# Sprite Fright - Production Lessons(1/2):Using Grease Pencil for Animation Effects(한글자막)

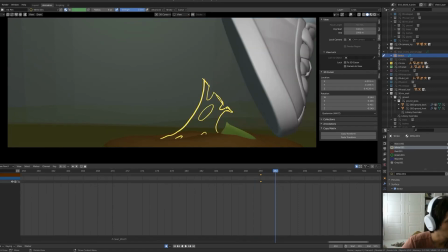[8:17]
So on this frame, we want to keep on that same, like there.
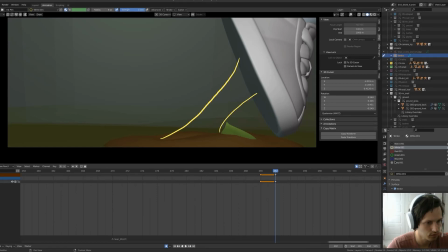[8:30]
I want to turn on ghosting for this so I can see the previous frame. So it's on right here. I think there's some settings
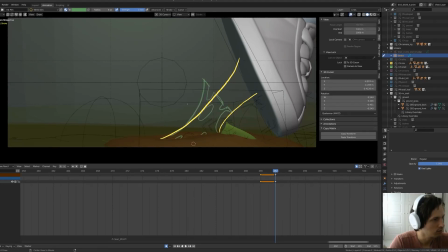[8:44]
here that I need to turn on, and then yeah, I know I need to have the bones and everything turned on as well to see the ghosting, as you can see. So I manually need to turn off these things.
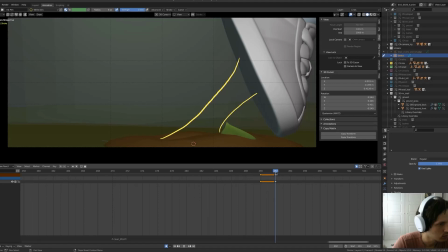[9:01]
So like that. So at least now I see like where the mass is coming from. It's coming from around here, I think. On this line, I want to redo that.
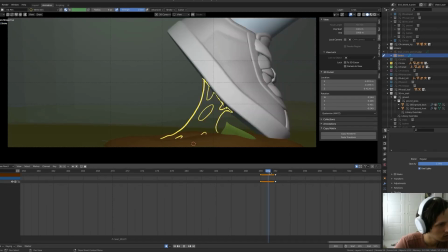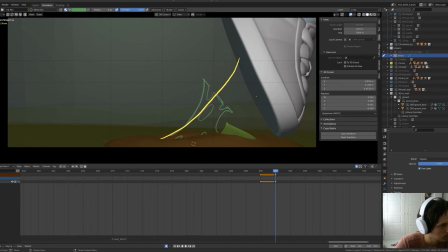Somewhere around there. And then there's this big gap here.
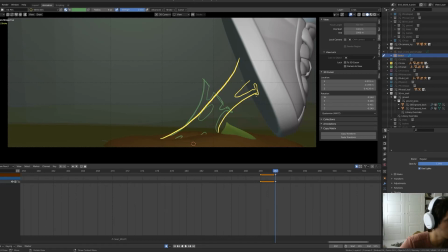[9:39]
Actually, I do want this to be a bit wider.
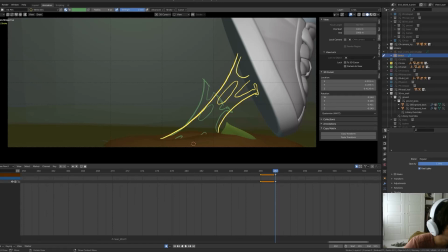I'm not too, you know, too detailed right now, because So this gap is getting bigger.
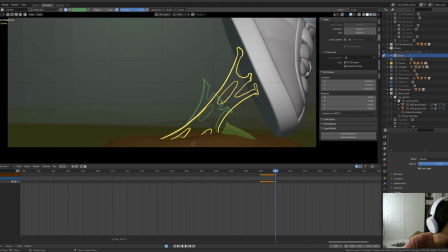[10:11]
This one too, something like that. And now let's when I go through it, you feel already that stretch a little bit going on.
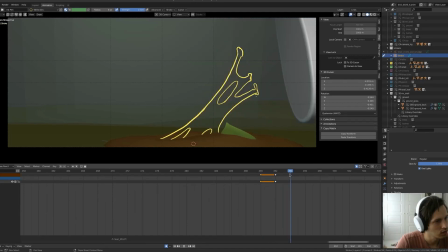[10:29]
So there's a stretch, and on the next frame I really want to make it shoot loose on the front part. So this is still being drawn. Ooh, it's a little too big here, but around there.
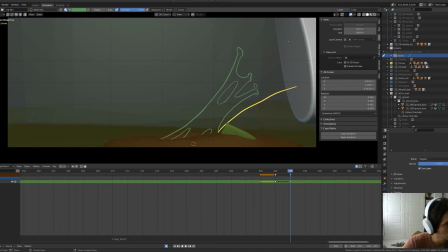[10:49]
And then this part is going to be shot loose. Well, this part is still being attached, and we want that. We want it to be a straight line.
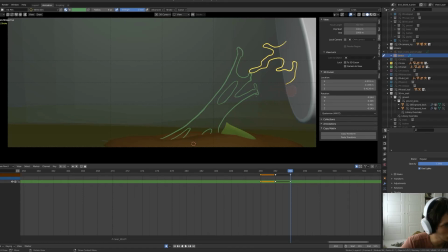[11:05]
Whenever there's tension, you want to make sure that it's really straight. And it's gonna be tricky. Somewhere, something around there.
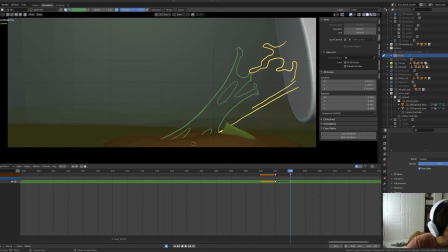So this part, I still want to be holding on here.
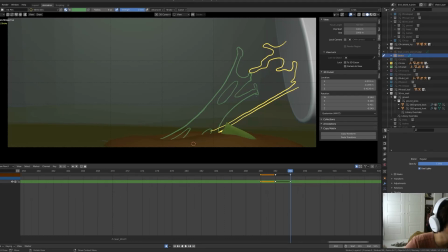[11:44]
And then here, all of this is going to be loosened. So that means, and we can be a little bit, arbitrary with it. This will be loosened. There's no tension anymore.
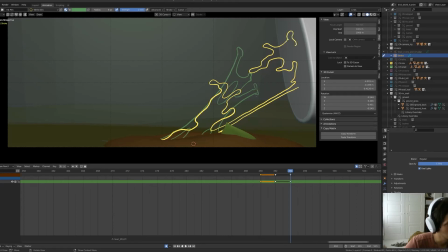[12:01]
So now this part is being on the shoe. This part is still being attached, as you can see. So now it's like splat.
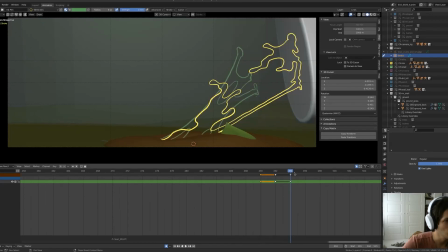[12:17]
You see there, and then that lower part is still, and then there might be some parts that are actually shooting loose in between. So there's this big blob right there.
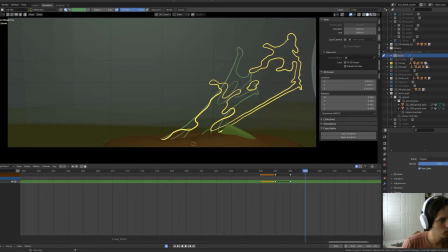[12:34]
But on the next frame, the shoe is almost out, so there you still see this blob being on the shoe right here, and then this blob will be going in an arc down. It's going to be pulled by gravity, and then this part is actually being
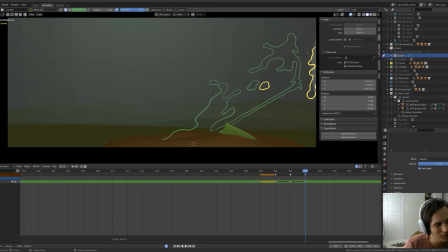[12:57]
it's a little you need to look at fluids and I don't know, slimy stuff to see really what's going on. I'm eyeballing stuff right here. You can definitely be a little bit more accurate with these kind of things.
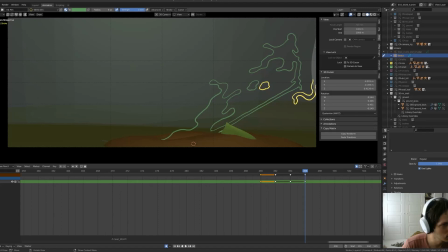[13:17]
So this part will be shut off too, like that, and then this part is still be kind of going back, being attracted to the shoe, as goo is always kind of pulling back to its original form somewhat.
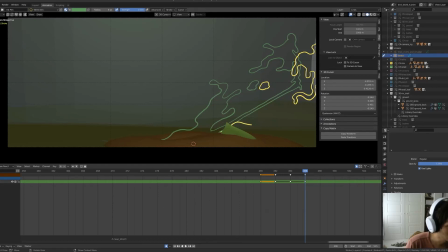[13:37]
And then there's this line that's being cut off again as well, so there will be something like that. And then this part is still being recovered on this next frame. This part might be coming loose as well.
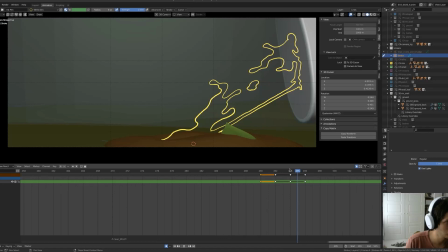[13:53]
It's a little arbitrary. So now it's like, you see what's going on, like splat.
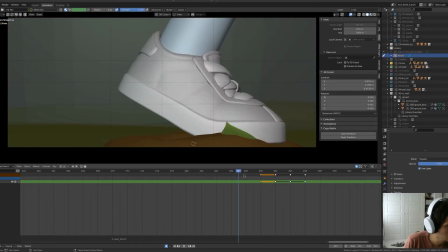[14:04]
Now it's time to work backwards, and where you can already see that frame right here,
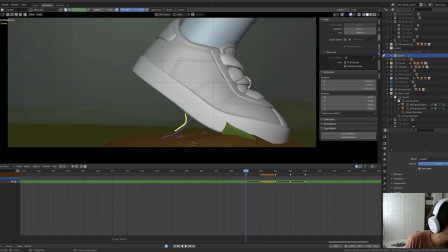[14:09]
it will be a little bit wider, a little bit less tension,
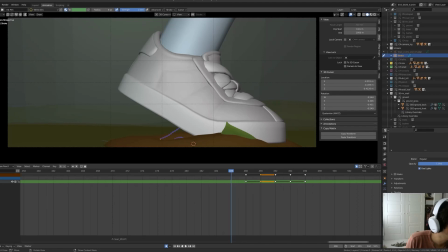[14:17]
and eventually you might fill this in yourself a little bit more. So that's where the snail's coming from.
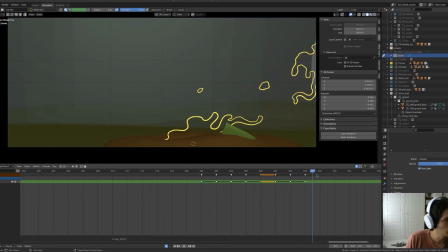[14:35]
Splat. I won't be animating this fully because I already did it, but that's how you can easily start,
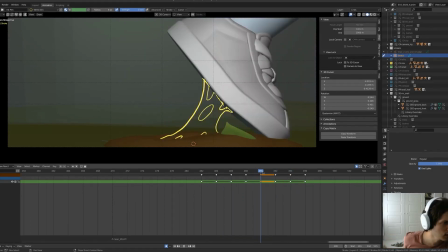[14:46]
adding in some 2D effects to get the idea across to the director without having to simulate stuff.
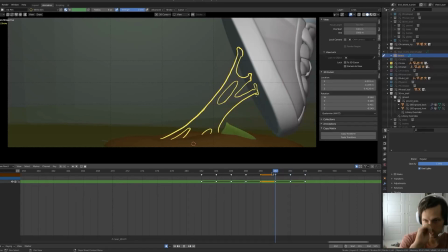[14:54]
And this is a cool way to enhance, if it fits your style, of course, to direct what the effect should be doing. That's how I set up this this GUI effect.
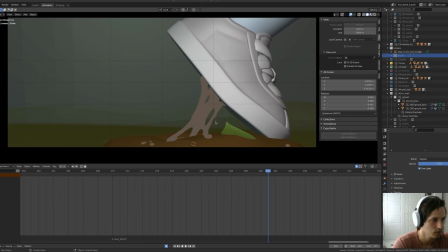[15:09]
And I hope you find this helpful, and I hope I showed you that Grease Pencil can be an enhancement to your existing 3D animation and be part of the production pipeline. Thank you so much for watching, and I'll see you next time.